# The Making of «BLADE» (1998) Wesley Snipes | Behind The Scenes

You know, if there's going to be a Blade Happy Meal 4 or 5 years from now, I think we're in trouble.
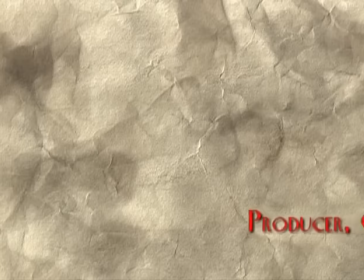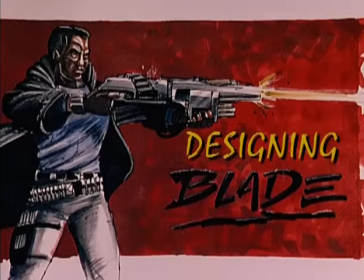The production design process begins with my meetings with Stephen Norrington to decide what he wants in the film. Ultimately, he's the designing chief of this whole thing. It's his image, his vision, and my job is to give him and bring that and then add to that if I can. To begin that process, we work with conceptual illustrators, and I was blessed to have a great team of guys, each having their own style, and each we would focus and guide to use his style to our advantage or to his advantage. One of the guys, Tani Kinatani, has a wonderful style,
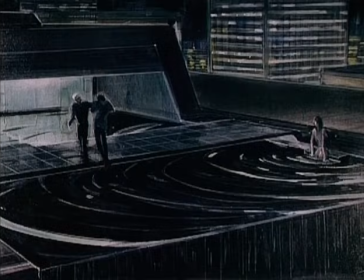(14:53)
very clean, very slick, and he was very good with lighting and mood.
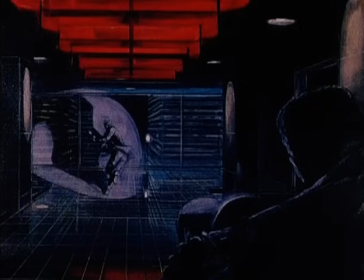(15:00)
and he was wonderful in helping me to design and figure what would the world of Frost be, or the vampire be.
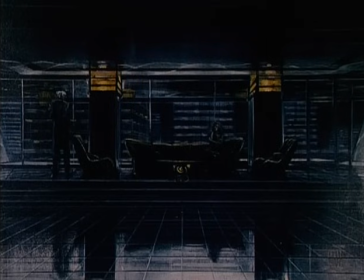(15:09)
We would begin with location photos of existing locations, research photos that I would gather,
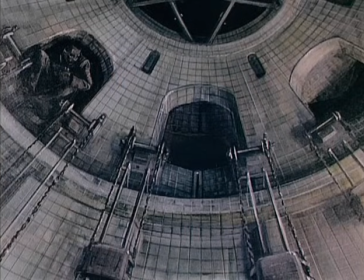(15:16)
and I'd bring them to the table and we'd talk about it, and we'd have to find a camera angle that would really work.
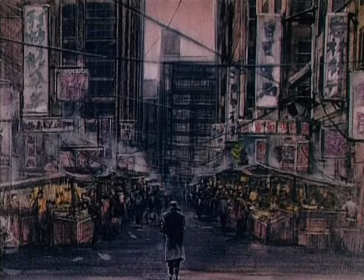(15:22)
The most important piece to this is that these things can be done.
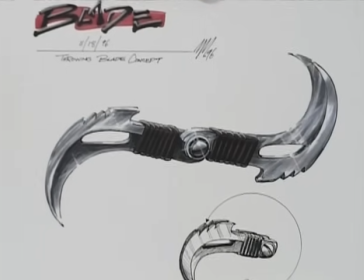(15:28)
Other guys were very good at weapons.
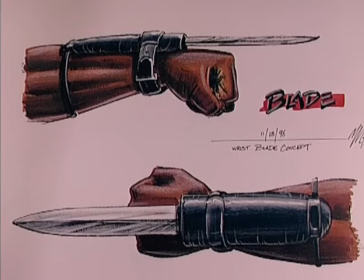(15:32)
Mark Messenger was instrumental in creating not only the storyboards for the film, but a lot of the weaponry.
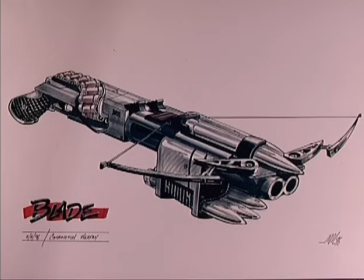(15:41)
He has a wonderful style of mechanics and cleanliness to really be able to cleanly
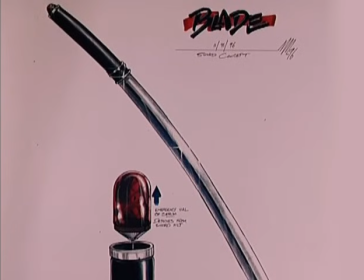(15:48)
have something built. His designs are quite wonderful.
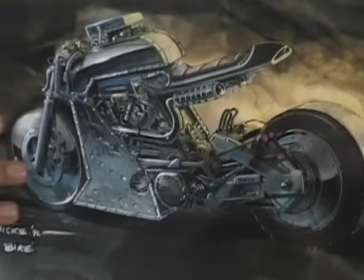(15:54)
In another way, Patrick Janicki's work
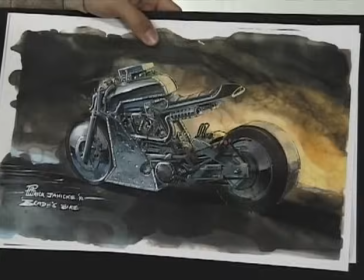(15:58)
was instrumental in bringing life to the motorcycle and a lot of the other sets and
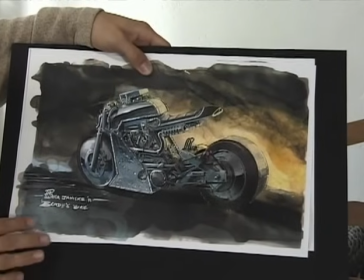(16:07)
weapons that we had. His work is very bold, very flamboyant. He's very much involved in the motorcycle culture, so he knew his mechanics terrifically.
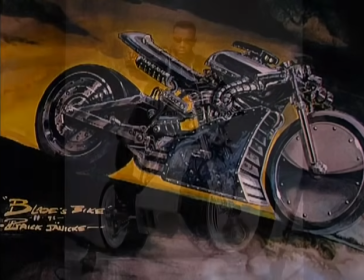(16:18)
He would give us different views that we could actually take these images, take them to a company that would create this machine,
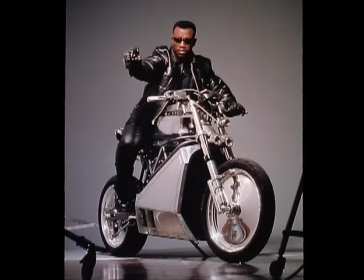(16:26)
and they could work off of and sculpt off of these images as well as architectural plans for each one of the bikes.
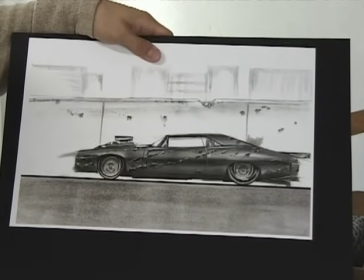(16:33)
We designed Blade's vehicle. Initially, it was hard, really coarse, rough.
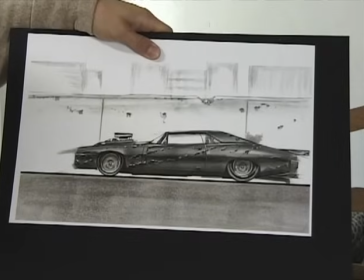(16:40)
We changed inevitably, knowing Wesley's character, to a really very slick.
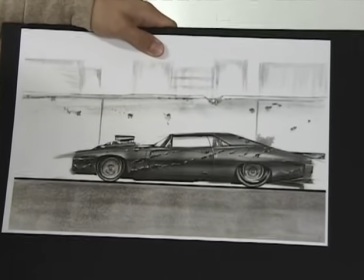(16:45)
Blade wouldn't let the car be damaged, really. It was a little bit too much to have a blower and those kind of elements, so we wanted to become very realistic. And ultimately, Steve Norrington himself was a genius in using Photoshop and his illustration ability
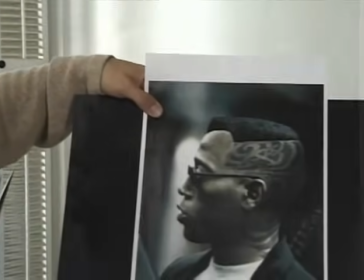(17:07)
to let me know what concepts that he would like to do.
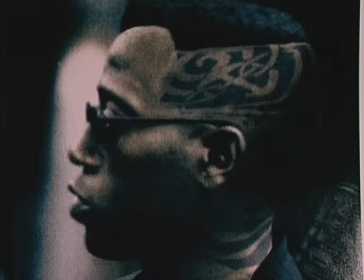(17:12)
We brought him Balinese tattoos, and he took a photo of Wesley and literally sat down and over the course of a half an hour created this image,
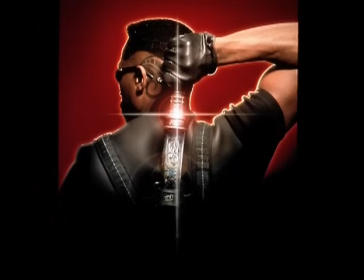(17:22)
which was so dramatic and so radical
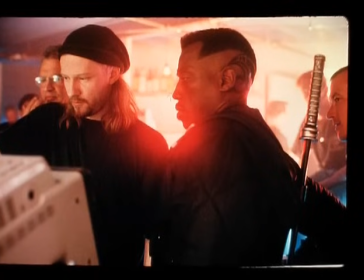(17:28)
that it became part of Wesley's character, and it really was wonderful.
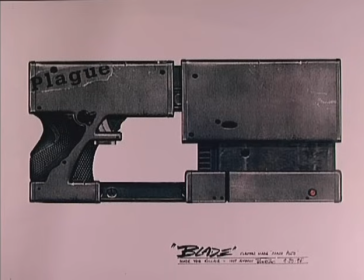(17:34)
We developed weaponry together. We had issues with once you design a weapon or when you do architectural design,
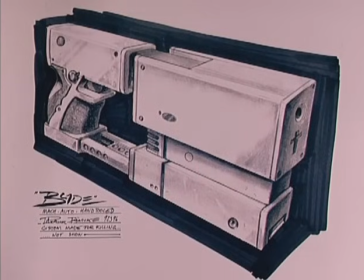(17:42)
sometimes the illustration is wonderful looking, but when it is built, there are problems.